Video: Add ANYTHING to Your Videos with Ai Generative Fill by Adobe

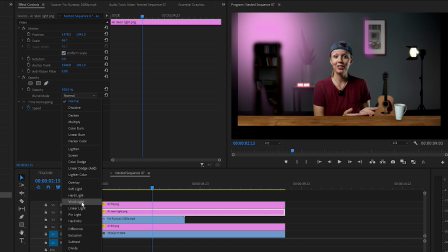(7:48)
First, the neon light. I'm going to change the blending mode to vivid light and let's lower the opacity by a lot.
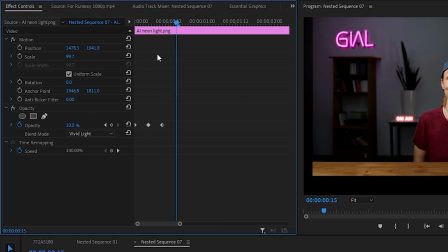(7:55)
To make this less static, I'm going to keyframe the opacity and have it go up and down every few frames. This needs to be very subtle. You don't want big jumps because it could get distracting real quick. I think that's enough keyframes. Let's just copy and paste them throughout the whole video and sick.
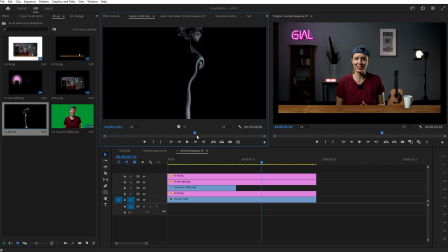(8:15)
Now let's jump over to the mug. I've got some smoke stock footage to make the mug look like it's got some hot coffee in there.
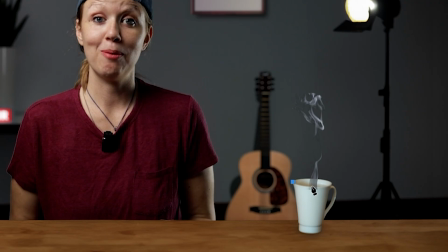(8:22)
Let's place the smoke on top of the mug and draw a mask around the mug to make it look like it's coming out from inside.
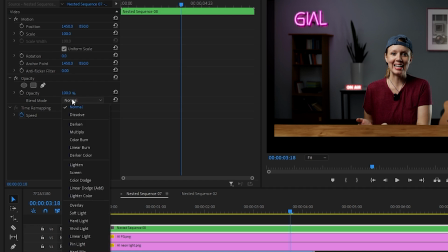(8:28)
I'm going to nest the smoke change the blend mode to screen and now we can create another
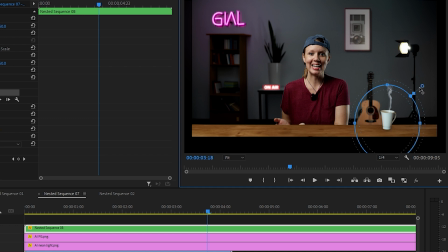(8:34)
mask on the nest with a lot more feathering to smoothen out the top of the smoke. So now that we created our own vibe using AI for the set we can also
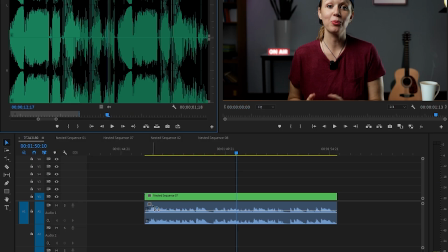(8:43)
further add to our vibe by adding customized music from track club. So now it is time to answer the question is this actually useful if you have objects behind you and you have to rotoscope minutes and minutes and hours potentially is it worth it right now rotoscoping does take a long time especially on longer clips normally when i'm rotoscoping i just wrote a scope
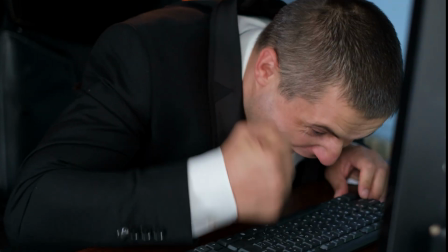(9:05)
a few seconds at a time but imagine doing minutes and minutes of that just to have your set work maybe now is not the time but if you have the same set the same angle and you put the same image behind you and nothing interferes with your hand movements then it could be a great way to further add to your set design also generative fill is not just good at adding things let's say you need to remove something
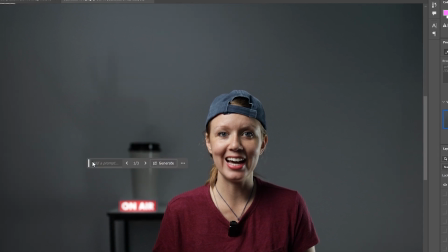(9:28)
from your scene you can just lasso that object and remove it as well or you can add something else to spruce up your design it doesn't have to be a full makeover it can just be simply adding something extra but realistically on the other end having to do this for every single shoot can be time-consuming for an editor and especially when we have tight deadlines the last thing we need is less sleep so what do you think do you think generative fill will be used now to create sets especially for youtubers or do you think it's just a fad that will fade away for now only our imagination can decide and as always keep creating better video with gal see you next time bye